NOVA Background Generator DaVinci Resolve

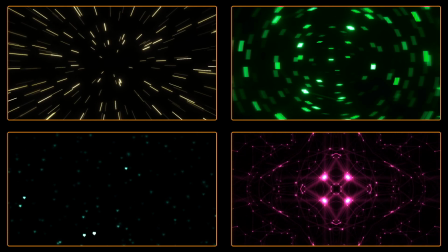[0:00]
Hey Jackals! Today we'll take a look at the NovaFuse plugin for DaVinci Resolve and some of the effects that you can do quite easily.
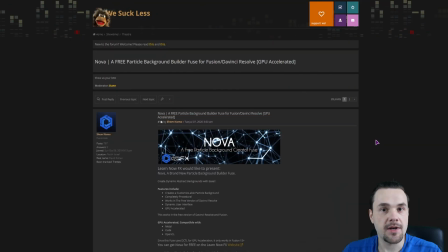[0:08]
Now, let's get digital. I'll leave a link to this website so you can download it,
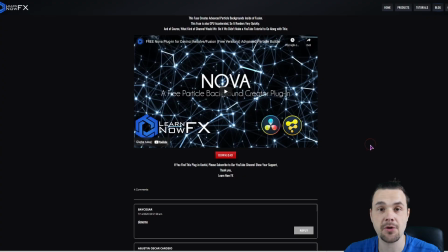[0:13]
simply get it here when you click on this website link, this website will open up and you have to go a little bit down,
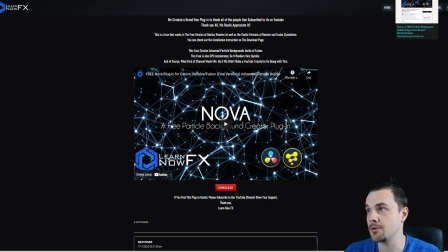[0:20]
click on the download button and when you do, this website opens up.
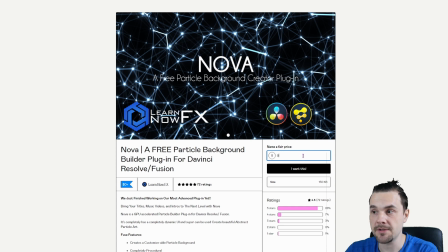[0:24]
You can put in any number that you want, so if you want it for free, put in zero, click I want this, we'll have to put in your name and email. I'm not affiliated to it, there are no effects, I'm just showing you what I've used to make the background in my previous videos.
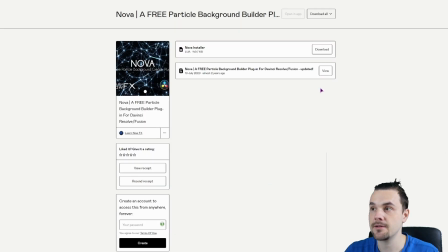[0:38]
Then once you get the email, simply click on the link, you'll get something like this, click on the download and when you do, open up the Winch Resolve.
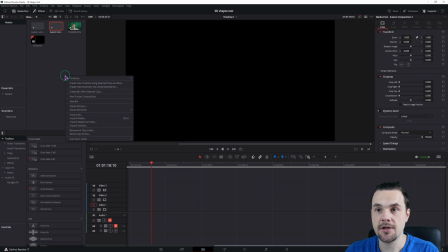[0:46]
Then what we want to do is add a new fusion composition, right click, make a new fusion composition, I already have it, so I'll just put it onto the timeline and go into the fusion page.
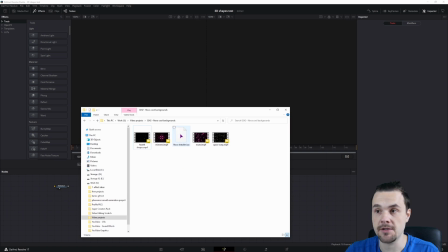[0:57]
Now in the Fusion page, you'll want to take the Nova installer that you have and simply put it in.
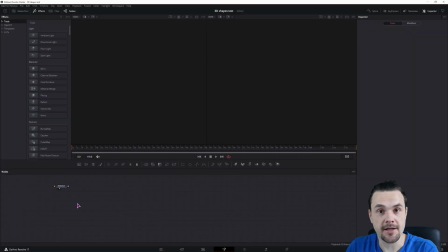[1:04]
And it says installing. I already had it installed, so I hope this doesn't mess up my installation. Now when you do the installation, simply close the Winch Resolve and open it up again, go into the Fusion page, in my case this is Ctrl space, select tools, type in Nova and you'll have the Nova plugin.
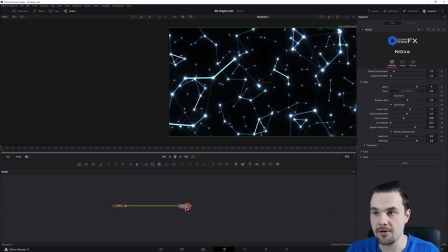[1:24]
You can simply connect it to the media out and this is how it looks like. I have a video on the Nova plugin and all of the settings, so this time I'll just focus on the effects that I've made.
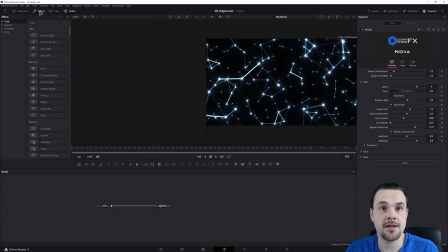[1:34]
So let's go with the simplest one. You have all of the effects at the effects, so the first one that I'll use is zoom, it's enter open effects and it's zoom blur. Now with this effect, I went with the idea of entering and exiting the hyperspace.
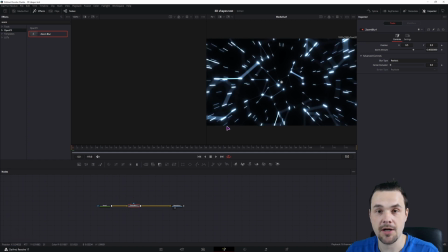[1:52]
So let's connect it. We have something that looks like a space. So first what we want to do is get rid of the line thickness so we don't see any lines. We could leave it like that. Let's see. So we don't want any auto evolution. No changes yet.
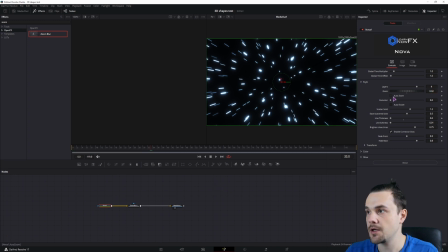[2:12]
So I'll change the zoom to 0.02. so we have some movement and we need to enable the auto zoom so now we have a feeling that we're traveling forwards that's good so now I have to make the jump and then we'll exit the jump so to do that I'll go to frame
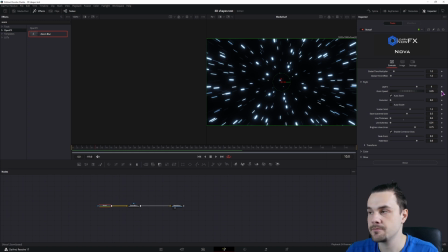[2:30]
10 so I'll keyframe the zoom speed let's put this back to 0.02 and then we'll also adjust the zoom blur now first adjust the center exclusion this kind of makes it feel like we're traveling but slowly
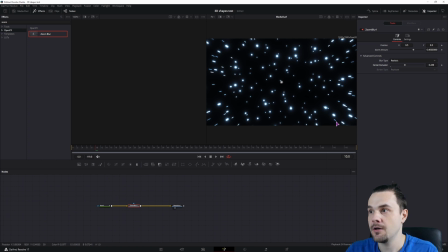[2:49]
because we have some stars going past as faster but these ones are stationary so maybe 0.6 would be the starting value something like that keyframe this and then the jump will and
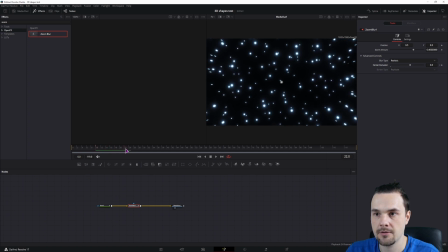[3:09]
let's say how fast 12 frames this is half a second in my case so we need to jump in just like that goes back down to zero and we also need to speed up
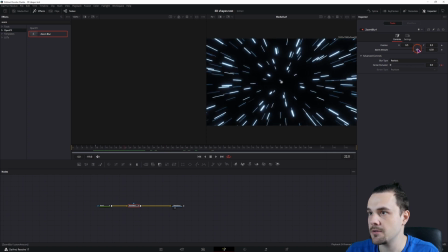[3:25]
and let's see what about this option so we also want to increase this so 0.8 will be the maximum value and the starting value will be 0.4
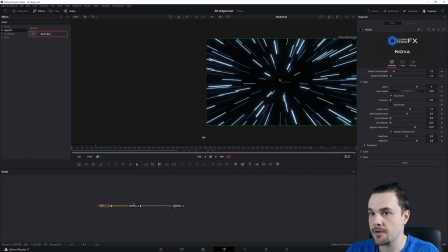[3:39]
so that's okay but now let's take a look at the zoom speed so maybe we want to go from 0.2 to maybe 0.5 so let's see what we have noise we could go to the spline